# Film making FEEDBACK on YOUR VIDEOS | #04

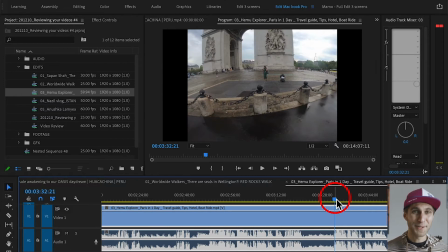I mean, some films are, but they're really, really, really well made. Once again, yeah, it's just a different way to be more engaging.
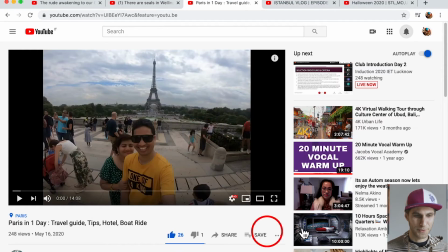But thank you very much for sending your video, and guys, go to Hemu channel, Hemu Explorer, hit subscribe and like.
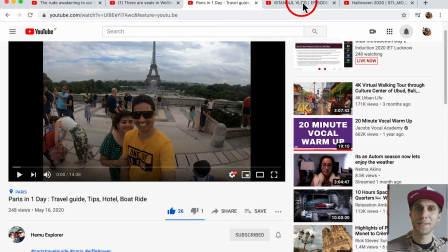And we go to the next person. We have Nazil Vlog. Thank you, Nazil, straight away.
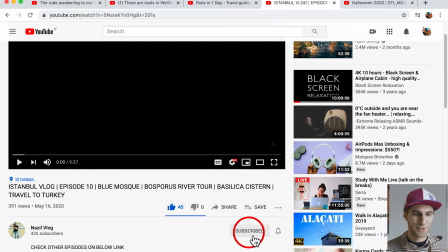And let's subscribe to Nazil. Give it a like to this video called Istanbul Vlog. So Nazil, let's step into Premiere Pro. Here you go, and that's your vlog. It's called Istanbul Vlog. The Blue Mosque and the Bosphorus and so on.
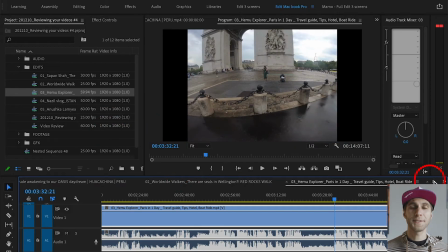Really nice place. I've been last year, by the way. And Nazil, we start from the frame rate as well for you.
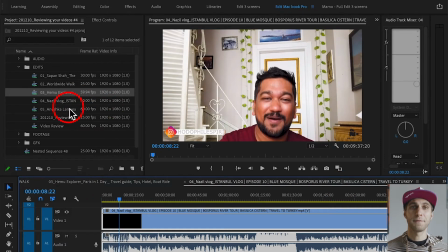So you filmed at 50 frames per second. As I mentioned to Hemu, that's a useless frame rate if you don't want to show me any slow motion.
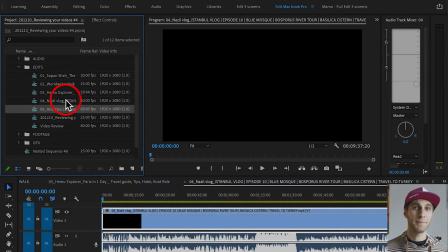So bear in mind and remember, you can film at 25 or 30 FPS.
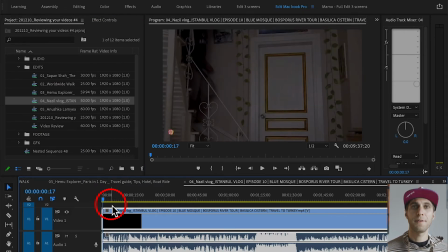We're gonna go at the beginning of the vlog. And here what I found out, as I mentioned to Hemu as well,
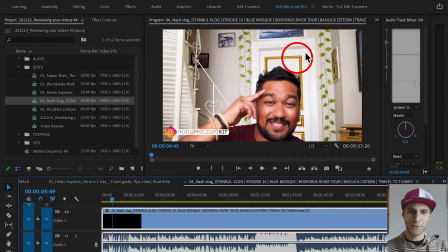you've got too much air space between your head and the frame, the top frame.
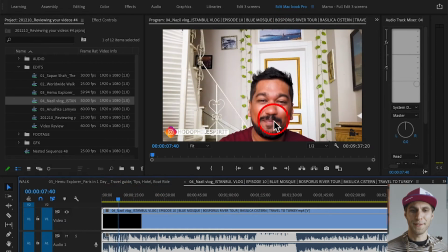So I would focus more on your image rather than the door and the background here, because you are the main subject. So yeah, the intro, definitely I would have refilmed or reframed your image.
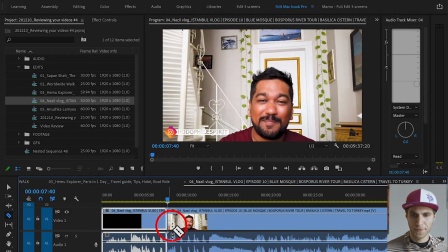So you could have chopped your clip here and just change the scale of your clip. Let me get this. So I tried to correct it for you. You could have scaled it up.
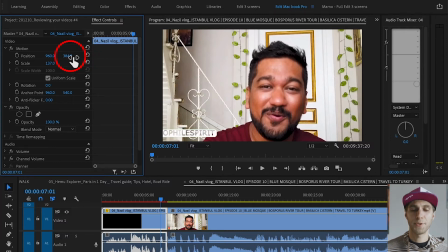It's not the best way, but it's an option. And reposition it as well, like kind of this way.
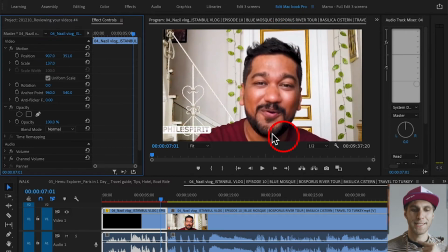Right, it's not the best because again, your chin is right against the bottom part of the frame. So it's something you want to think while you're filming it.
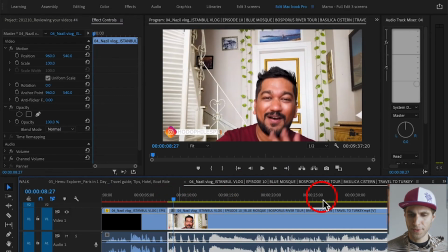And also at 2:16, if you go at 2:16, here, that's the same thing.
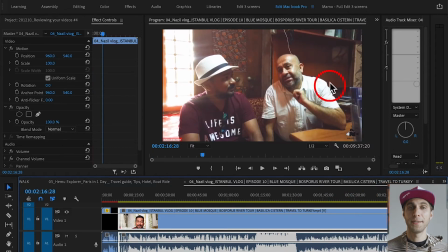I would have reframed this image a bit better. So tilting the camera slightly towards down instead of going up and showing me a lot of this airspace, which it's not needed.
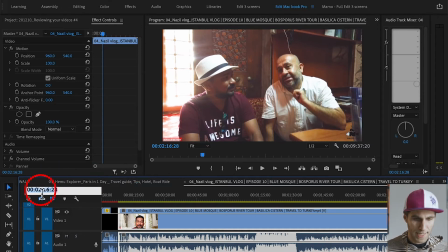Okay, let's go to 0028, so around here, and let's check it out.
On the screen
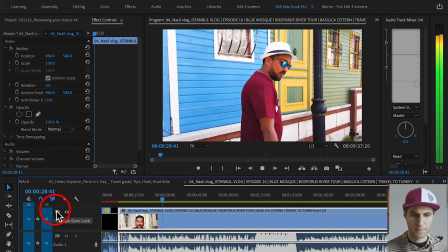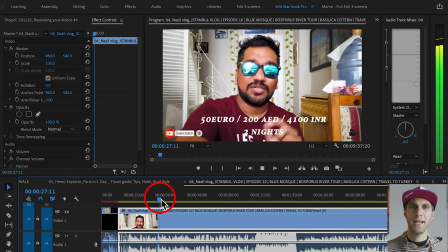So here there is a transition, which is a fade, and it's a cross dissolve, and I never use this cross dissolve.
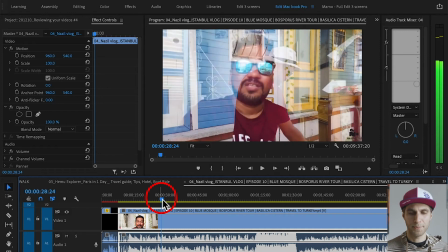That's a personal preference anyway, but what I want to say is that in this clip you're still talking and then you are transitioning here.
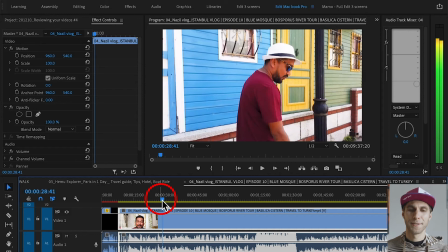So as I can actually hear you still talking, and then you start talking into a different clip. So it's very confusing, and would have worked a bit better in the audio. So make sure you chop your audio and you end your previous clip before you start with a different one.
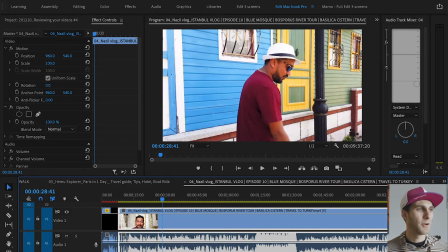And that's the second comment. Then we're gonna go to 108. Around here, this is about exposure. So once again,
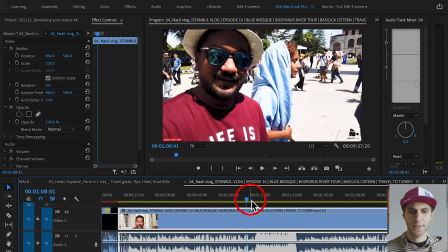to use manual settings. I also see your autofocus here.
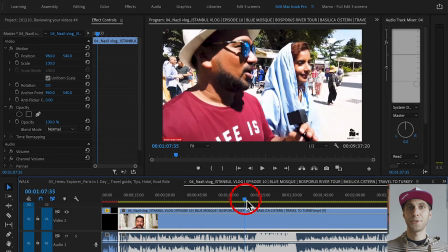So if you have a flip screen, use a flip screen just to set the exposure right and the focus right.
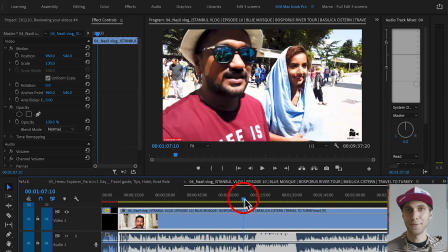And then, yeah, don't look at your monitor while you're talking to the viewer anyway, but it's always helpful to see if you're on focus.
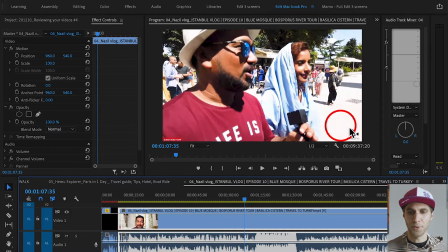And some of the image is overexposed. As you can see, it's just burned out.
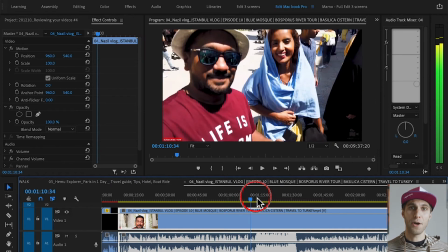So you want to put the exposure down, maybe 1 or 2 stops here.
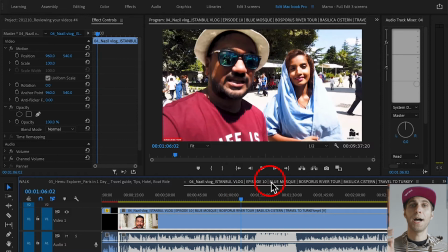Very helpful are the ND filters. If you don't know what ND filters are, go and check them right here where I explain what ND filters are with a drone. But I'm talking about drones here, but ND filters work the same way for all the different devices.
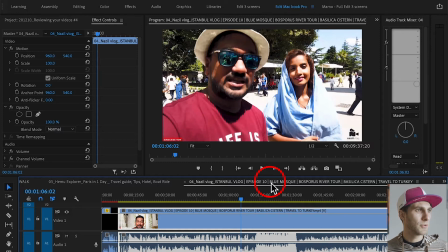Okay, let's go to 424 now.